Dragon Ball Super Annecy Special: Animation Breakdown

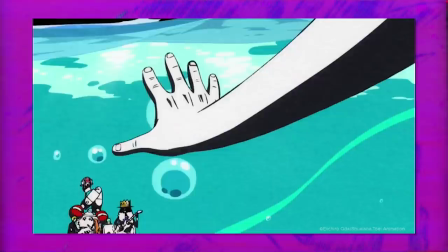So, recently for the 60th anniversary of the RNC International Animation Film Festival,
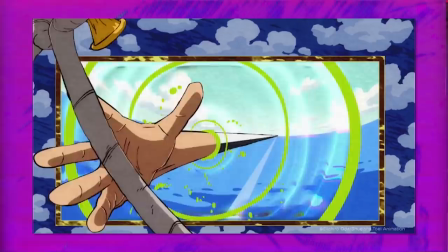Toei Animation created two short specials for One Piece and Dragon Ball Super.
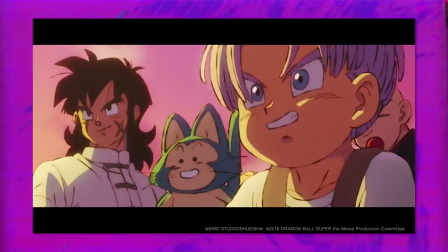Of course, we'll be looking at the Dragon Ball one and breaking it down. And one of the big points of interest surrounding it was seeing Shintani's designs return,
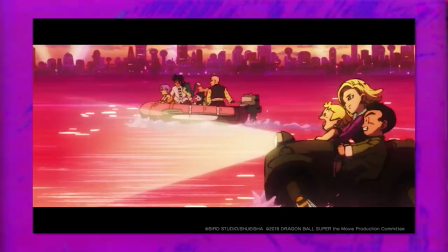but also getting to see a lot of the main cast in his style, like Android 18, Krillin, Tien, Gohan,
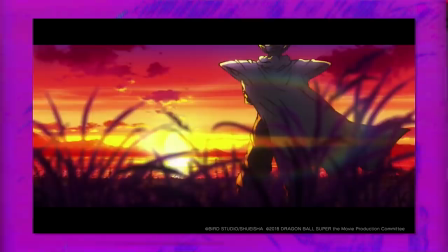etc. And while I found this element certainly of interest, what personally left me with the most impact actually was the direction and background art.
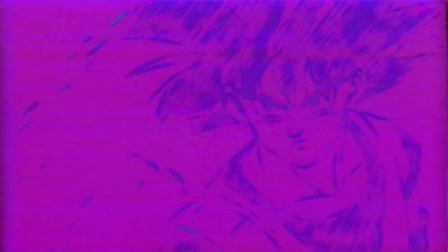They are two areas that can feel sometimes overshadowed, especially the latter,
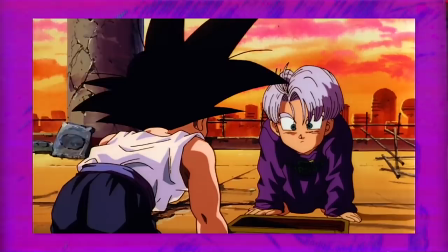and it's amongst one of the reasons why Dragon Ball Z Movie 13 still holds up as one of my favourite Dragon Ball films,
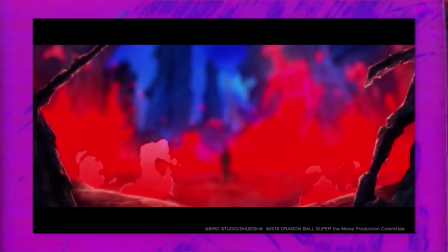with Mitsuo Hashimoto's great use of colour and impactful framing.
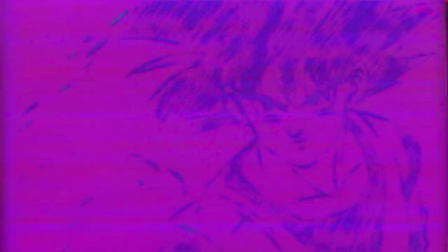And here it was It's likewise quite striking and a little nostalgic in some ways,
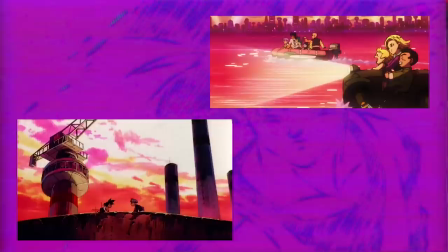with some shots actually reminding me of those warm afternoons from movie 13 with a lot of red and purple tones.
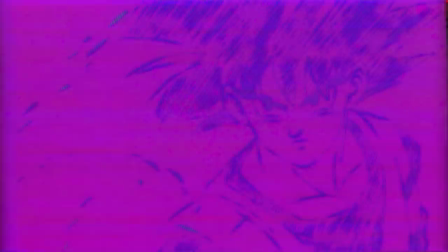Of course though, before we get to all that and more, like usual, the featured artist for this one is Toby Skywalker.
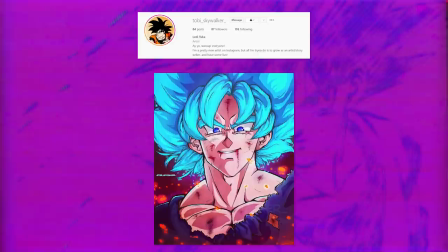He does both sculpting and drawing and he's currently sitting under the 100 mark,
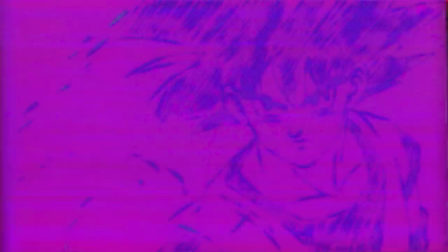so go show him some support on his art journey, I'm sure he would most appreciate it and the link to his account will be in the description,
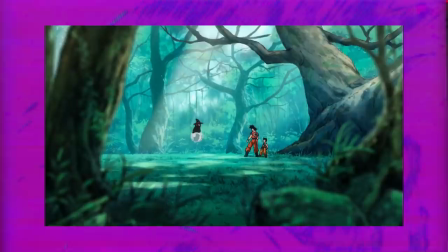but now back to the video. So, this little special was directed by Reuter Nakamura,
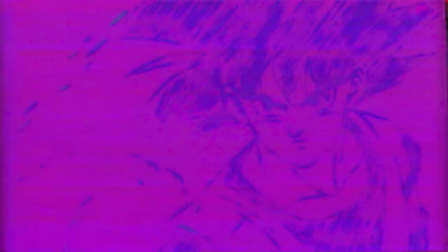one of the series directors for Dragon Ball Super, and it's supervised by the man himself, Naohiro Shintani.
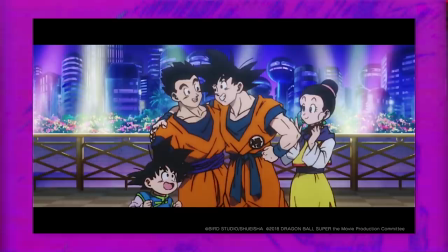Now, what's interesting is that a lot of the designs here are reused from Dragon Ball Super Broly, so I don't know if I would use this as an exact representation of what his approach for characters like Goku will be within the upcoming movie,
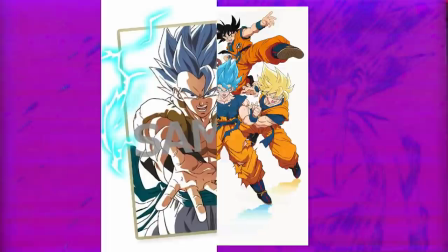assuming it isn't an entirely CGI film, and I have speculated in a prior video that looking at the trajectory of his art style over the years,
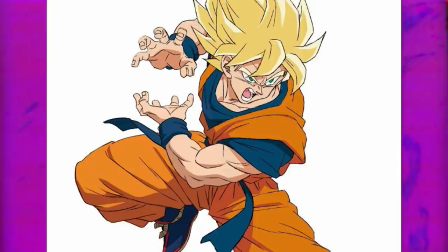it's most likely going to feature some variance to his older sheets, with perhaps there being a little more of an angular look with faces as an example.
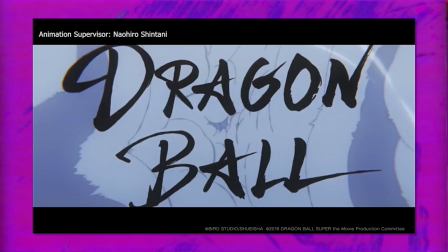Then again, it may end up being hardly any different, but I'll touch on that later. To start it off though, there is some nice simple animation as the camera zooms through the clouds,
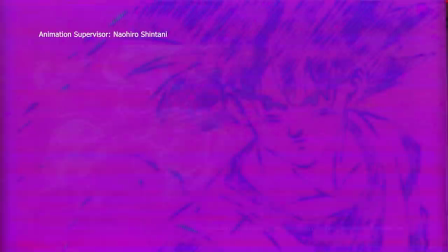but then there's a rather clean transition with the lettering being vaporized as the dragon ball shoot past and Goku and Vegeta exchange some blows.
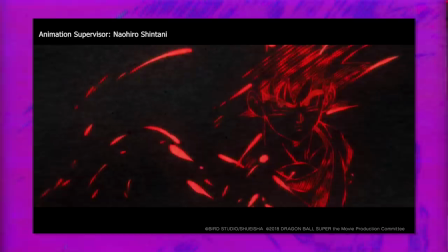Now what's cool here is how they are both represented with quite vibrant glowing line art with a sketchy look to the shading. It's quite attention grabbing especially the fluorescent red. The animation here is also great.
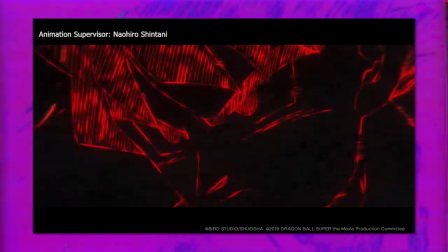It begins with a smooth morphing sequence beginning from his eye which can be quite complex to pull off but it's executed really well.
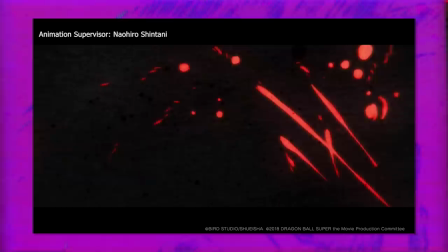The timing starts off on twos and threes then switches to mostly ones as these small shapes begin to merge together.
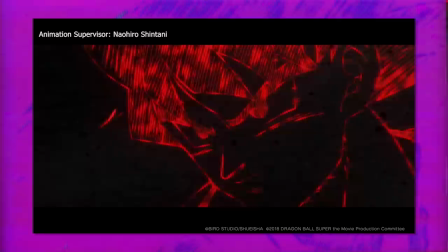In sequence, it looks stylish and smooth.
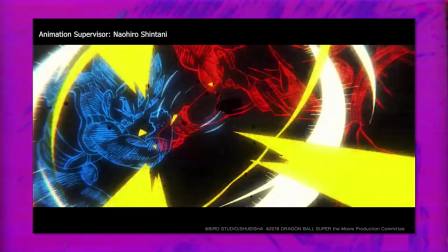The camera brushes past Goku with some smears and blue effects, with Goku launching a punch at Vegeta before Vegeta returns with a kick.
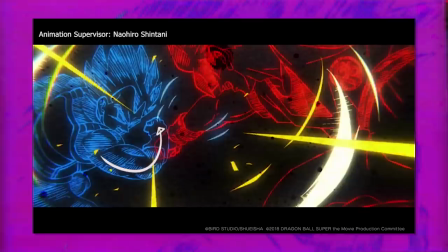The punch and kick carries a good sense of weight and what else I like here is Vegeta's gesture with the strong curvature to his arm emphasizing force.
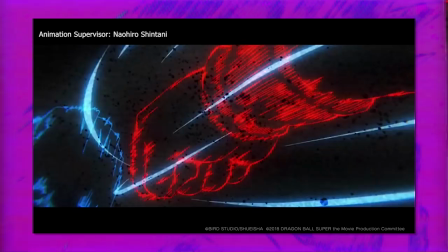The camera work and how it zooms in and out between blows and tracks the fist complements the motion and energy behind the movements.
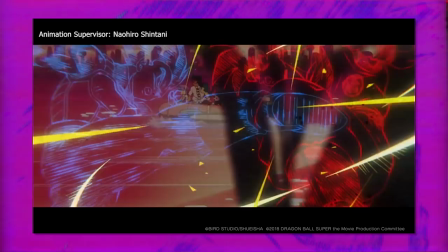Thereafter, there's some cool effects with a great variety of different shapes which transition into the next scene.
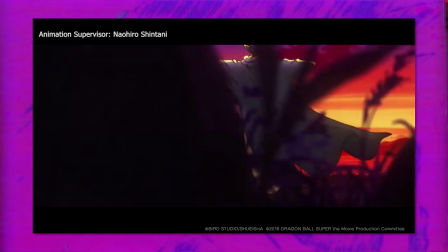And I have to say the switch between the bright yellow effects into the yellow sunset blends over nicely.
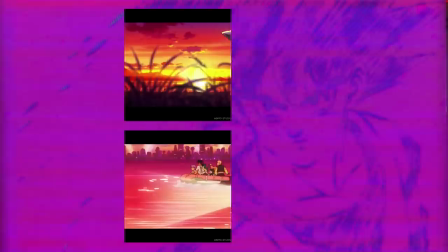Moving on, the camera tracks Piccolo with more of the cast appearing, speeding through the river.
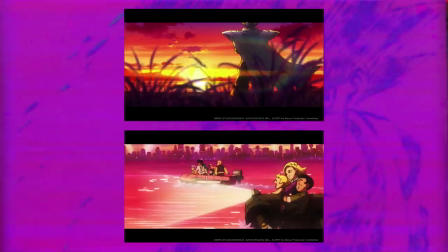The background art and ambient lighting here instantly grabbed my attention when I first saw this and really drew me in as it is spectacular. The colours are rich and lively. the pinkish tone to the water is also beautiful. Furthermore, the low angle shot behind Piccolo compliments his cool and stoic character.
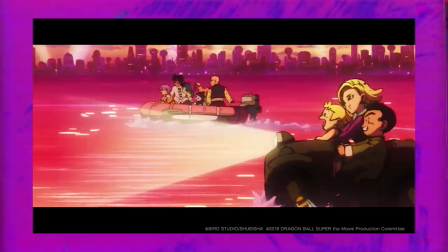And speaking of compliments, I certainly have to give one in regards to whoever designed the vehicle Krillin is driving.
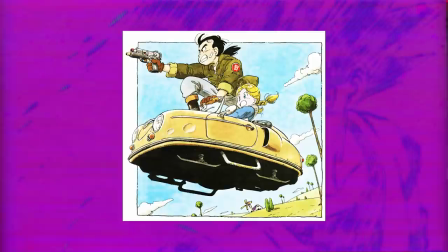It seems to be an original one and feels quite Toriyama-esque. Of course, there is a chance it might have been borrowed from an old Toriyama illustration.
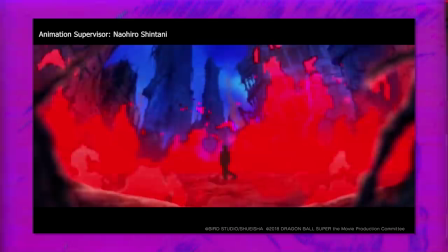The inflatable raft does seem to be referenced from an old illustration, but I don't believe so for this one. Moving on though, we now come to Freeza. The storyboard here is again great.